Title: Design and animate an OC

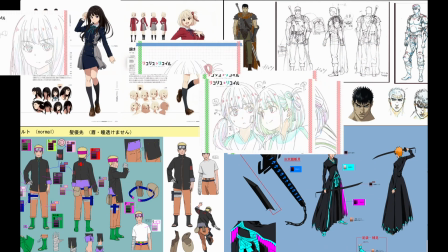0s
character design, and animation. I'm going to make design, and I'll show how I made a move afterwards. First, establish what your character is for, or their story.
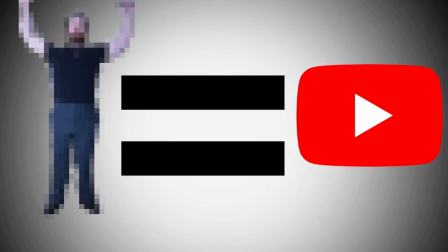14s
Mine being simple, I just need a character to represent me when I can't use fancy camera work to convey what I actually want. Speaking of simple, I decided I want to animate this guy, so he needs to be easy to draw repeatedly.
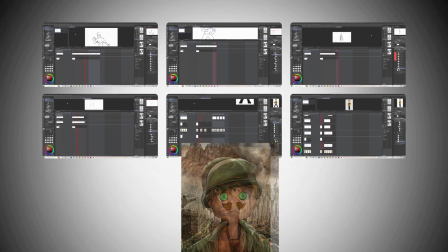28s
If not, the workload will be truly devastating.
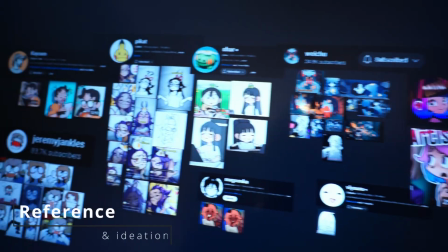33s
Simple shapes are key here. Second, I absolutely needed specific reference and made an inspiration/mood board consisting of a variety of simplified characters,
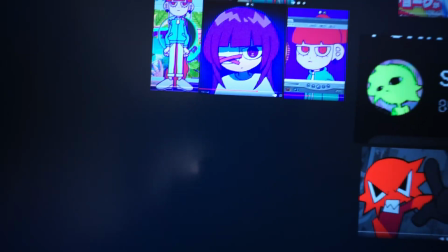41s
mostly YouTube avatars, but also some indie animated characters.
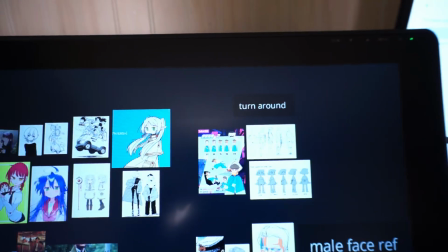47s
After I knew the gist of what I wanted, I got more specific with 4 categories. Now establishing parts I like from each of them, I can start my own from here.
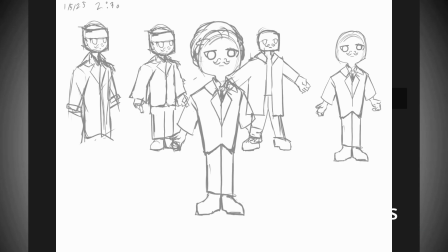55s
Starting with a sheet of a few different designs, I already like one of them, so I'm going to expand on it.
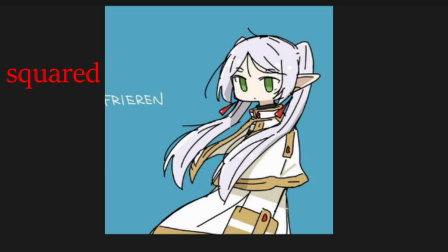61s
Besides just the fact that it's simple, I wanted a squared off head and a trench coat, as that's kind of how I dress, and I just think it looks cool.
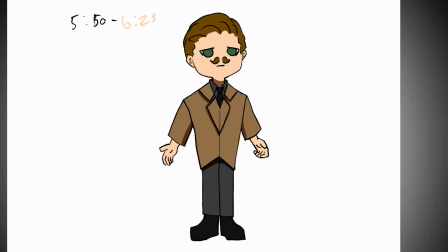69s
Well, I colored and came up with this. Wait, this doesn't look like the guy in the beginning, and if you thought that, you'd be right.
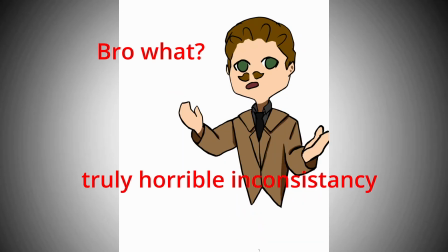77s
After attempting a few poses, I found I had no idea how to draw this character from any angle besides straight on.
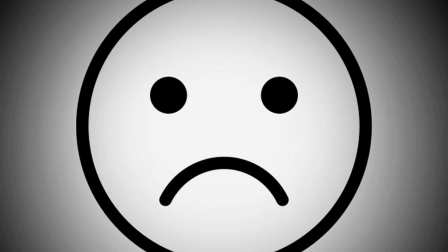82s
So, back to the design stage. I adjusted the shapes to be more prominent, and the colors to pop a bit more.
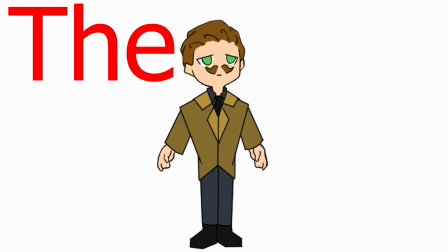89s
I created this, the 8-point character turnaround.
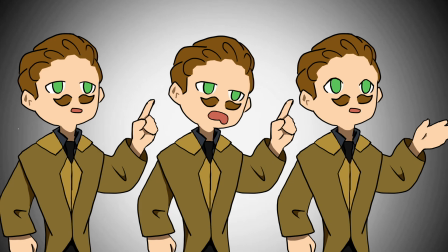93s
I also created a few poses because I wanted to make it short, and it worked pretty well.
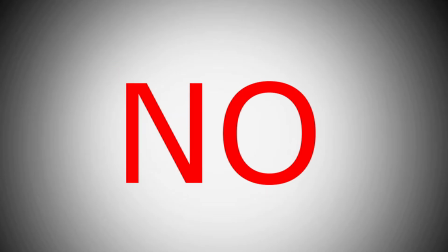99s
But wait, is that it? No. The character you saw earlier, I also designed.
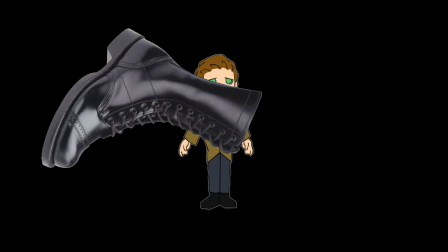105s
And, unlike my YouTube persona, it's not just a cartoon version myself. It's a completely new character.
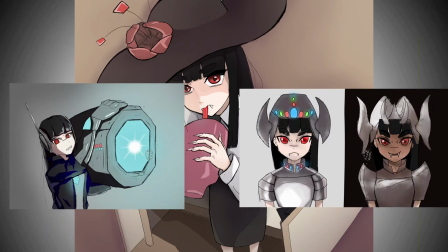111s
This one's the real design. The others I just came up on the spot, which is why they're not that great.
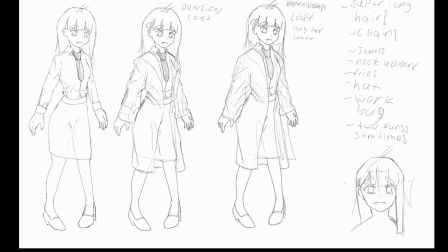116s
I wanted this character to be a lot of stuff I like or think is interesting.
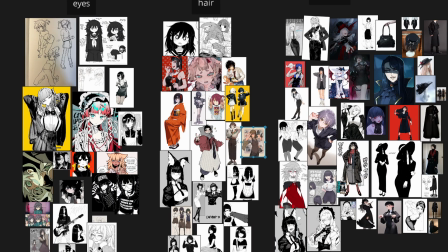119s
I collected a variety of references, separated by parts I thought held most importance.
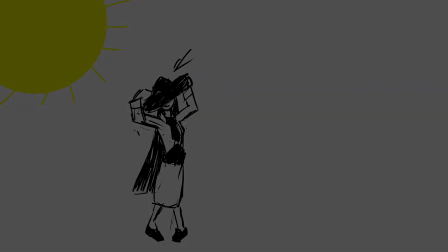127s
I had an idea to have a vampire character. Sorry, editing Mike here. This was way too boring.
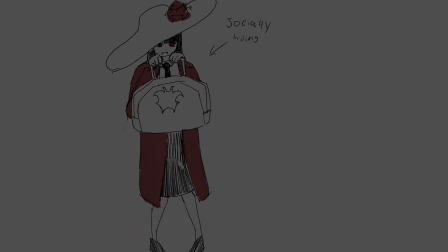132s
Basically, the gist of it is, it's a vampire character, and they socially hide away, and all the design is around that idea.
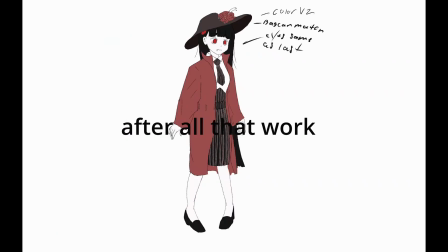141s
After all that work, was it worth it? I mean, that took a while. Well, of course. I love this stuff.
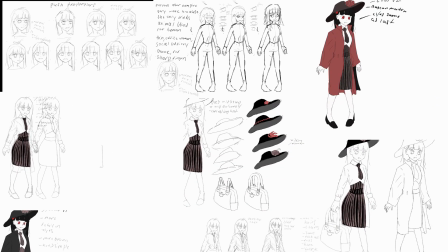148s
I live for learning and applying, so I enjoyed redrawing and slightly altering one after another to get what I feel satisfied with for now.
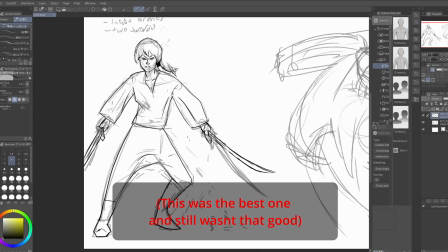156s
I've tried designing characters, but with a more loose idea in mind rather than research into a character type closed style of art,
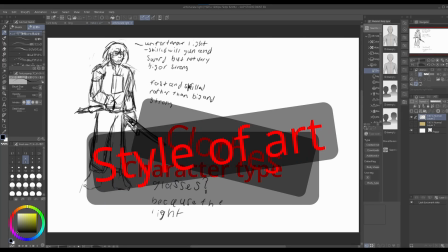163s
and it lacks specific ideation making and pretty bad art as well as designs.
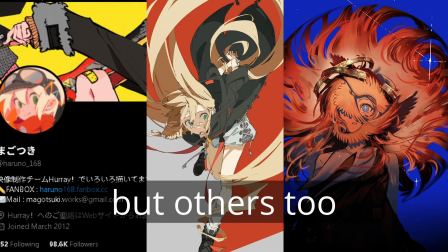169s
Side note, hair composition's really cool. That's why I gave her really long hair, because I've seen really cool stuff with it.
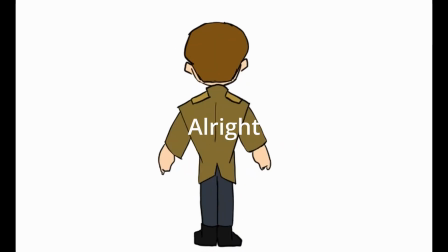175s
Alright, back to this guy. This was my first animation, so how have I been animating this guy throughout the video?
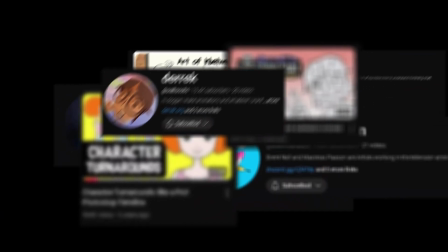180s
What did I need to break into animation further?
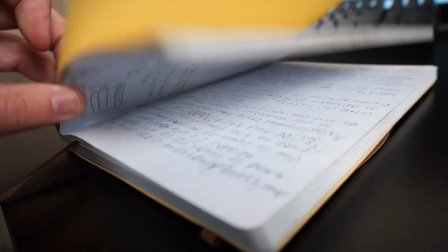184s
Before I made that turnaround, lots of notes were needed, from this guy and these guys from Rick and Morty.
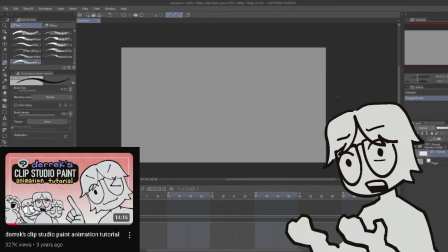190s
One being a general use on Clip Studio Paint's animation features, and one on the 8-point turnaround specifically.
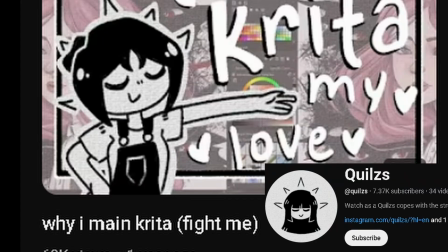198s
I'll be using Clip Studio Paint, but I used to use Krita, and I still hear good things, and I've also heard good things about Procreate Dreams and Flip-a-Clip if you're an iPad user.
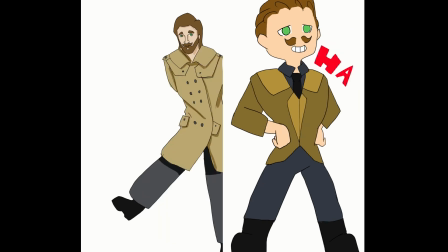207s
Behold, the first 2 animations I did, not including the 8-point turnaround.
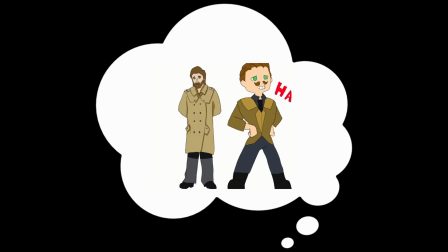213s
These 2 were the first from my imagination, which is why I consider them the first 2, rather than the 8-point turnaround being one of them.
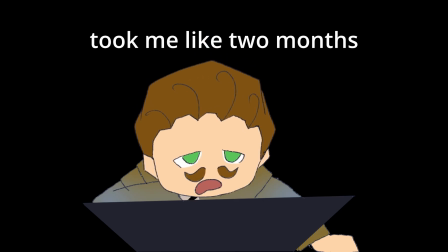221s
And let me tell you, these were brutal. They sucked to do. And I'll come back to what actually helped me make it less terrible to do.
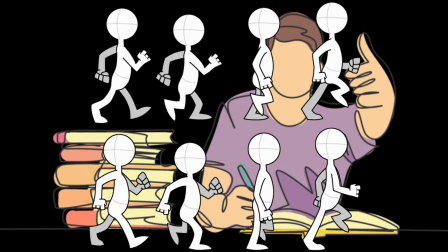229s
Alright, now we need to actually learn how to animate, like what's important to know. Well, here's some basics I picked up in my little research.
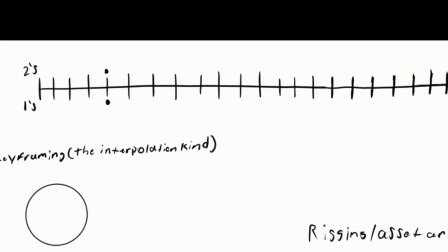237s
Animating on 1s, 2s, 3s, or a mixture depending on what the scene needs. To understand this, understanding drawings per second is also important.